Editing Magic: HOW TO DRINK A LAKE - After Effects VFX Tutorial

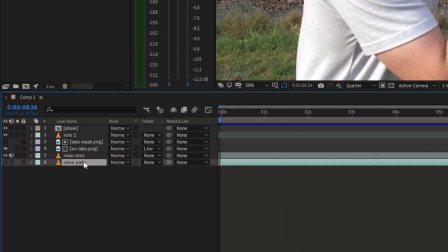4:28 Move the clean plate shot above the main shot, but below the roto.
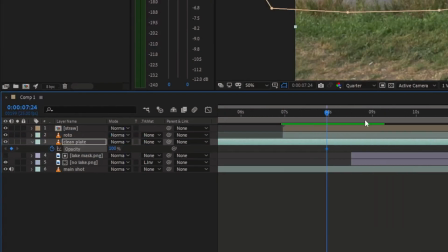4:32 I animated the opacity of this layer to go from 0 to 100, so that it slowly fades in.
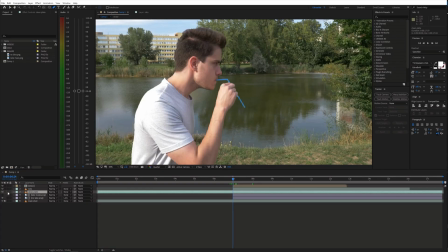4:40 Next, grab the pen tool and draw a rough mask around the lake.
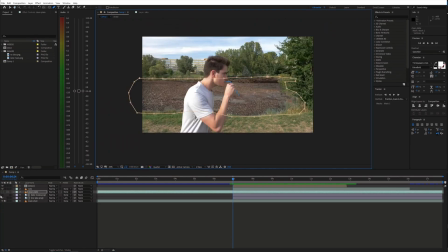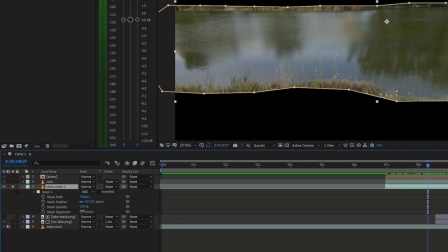4:51 I decided to use the mask expansion to make it look like the water is disappearing.
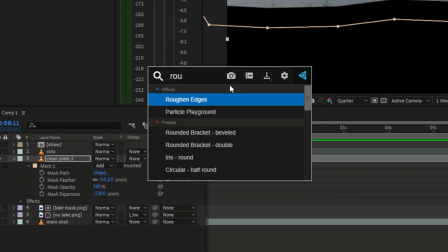4:56 To make the mask smoother on the edges, I used the roughen edges effect. I cranked up the scale and border.
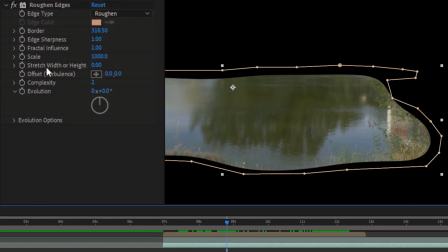5:05 I also animated the border to go from 0 to a very high number.
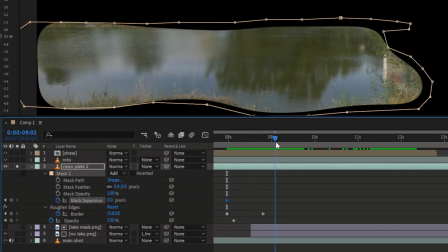5:13 Then enable animation for the mask expansion, go a few frames ahead, and decrease it till the water disappears completely.
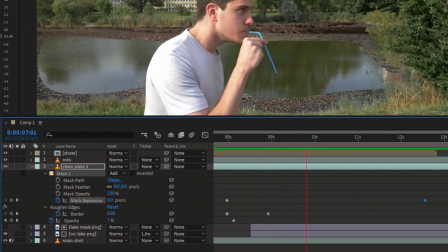5:22 To make the animation smoother, you can right-click the keyframes and choose Easy Ease Out and Easy Ease In,
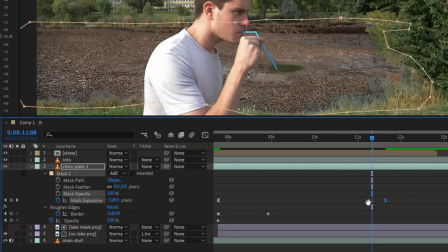5:28 or use the shortcut Shift F9 and F9. You can also tweak the animation in the graph editor.
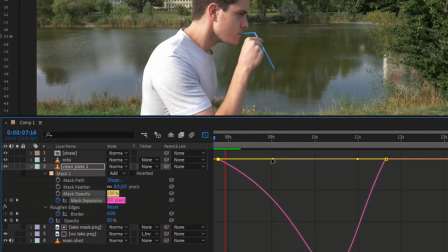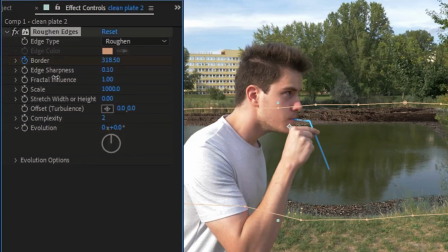5:41 To feather the edges, decrease the edge sharpness and animate the value.
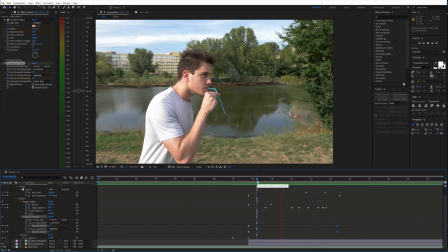5:50 Next, we can add some displacement with a displacement map effect. First, create a displacement map by duplicating the empty lake image.
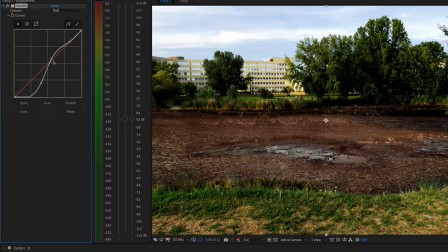6:01 Use the curves effect to add more contrast, and you can disable the visibility of this layer.
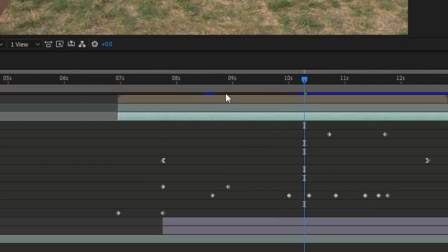6:08 Then add the displacement map effect to the clean plate layer and choose the displacement map layer.
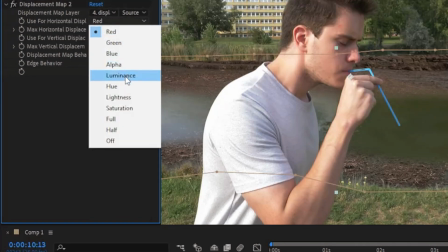6:14 Select luminance and animate the values.
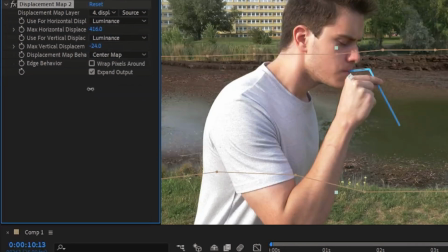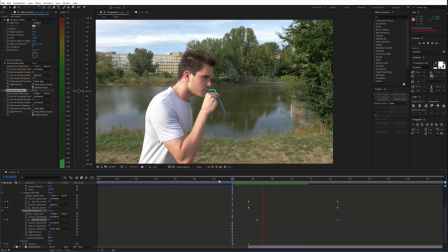6:23 You should get something like this.
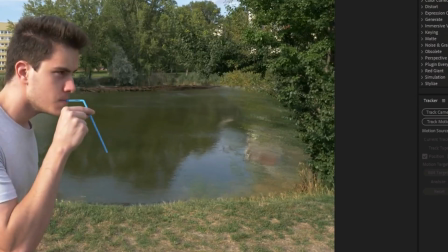6:28 To fix the overlapping with the tree on the right side, I duplicated the main shot, brought it on top of everything and masked the tree.
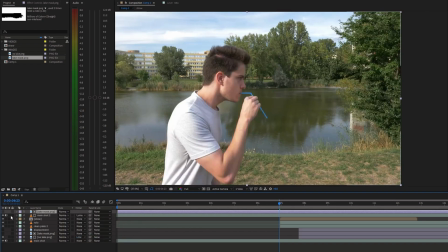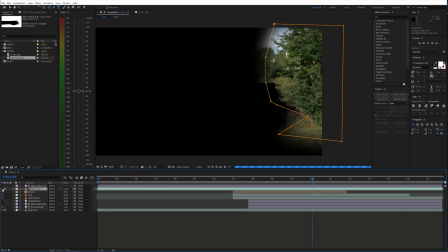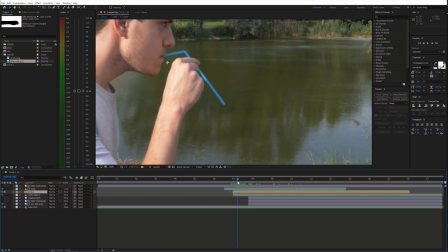6:47 Furthermore, let's make the straw dip into the water. Select the roto layer and take the pen tool.
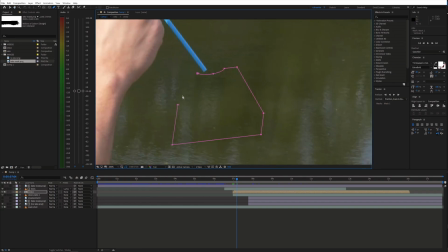6:52 Then draw a mask around the area where the straw should disappear. Set the mask blending mode to subtract.
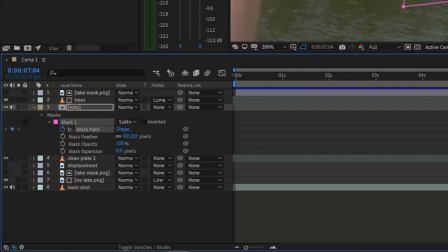7:00 Now enable animation for the mask path and animate it.
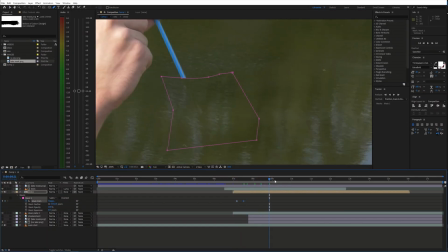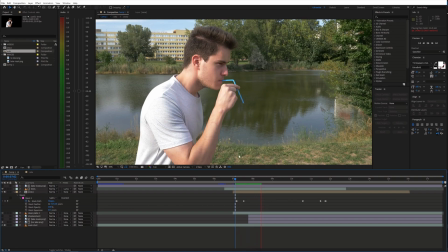7:10 Next, we need to add some water splashes and ripples so that it looks like the straw interacts with the water.
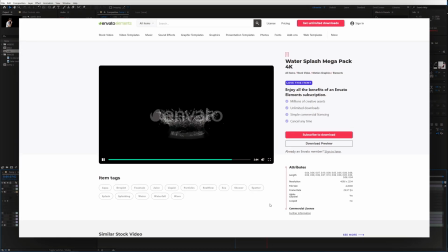7:16 You can find some great ones on Envato Elements. Just place these elements around the straw.
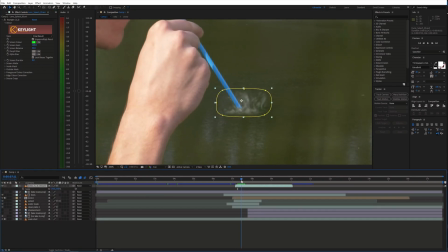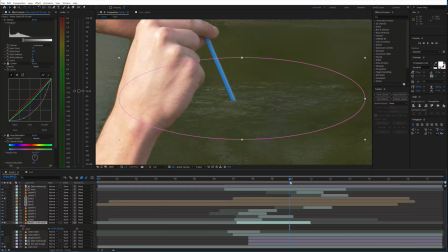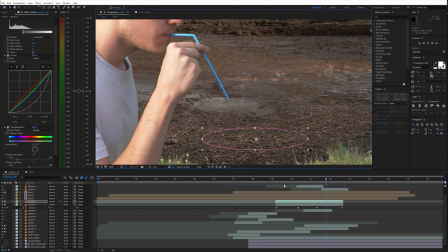7:35 Additionally, I decided to add a bunch of ripples around the whole lake when the water disappears so that there is some extra movement and interaction.
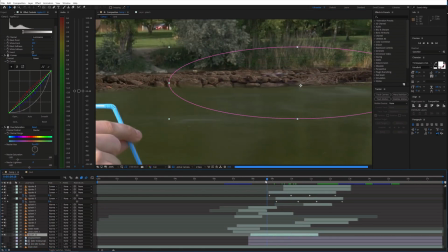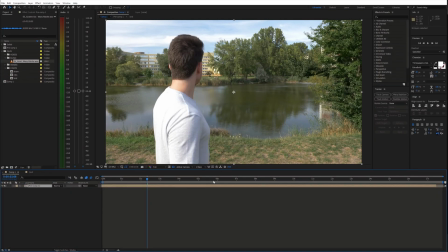7:48 Finally, pre-compose everything together. And you can add some fake camera movement and color grading.
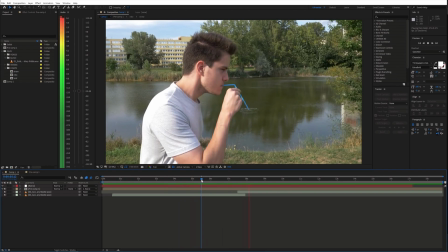7:55 And we are done. If you found this helpful, please consider subscribing, and I'll see you in the next video.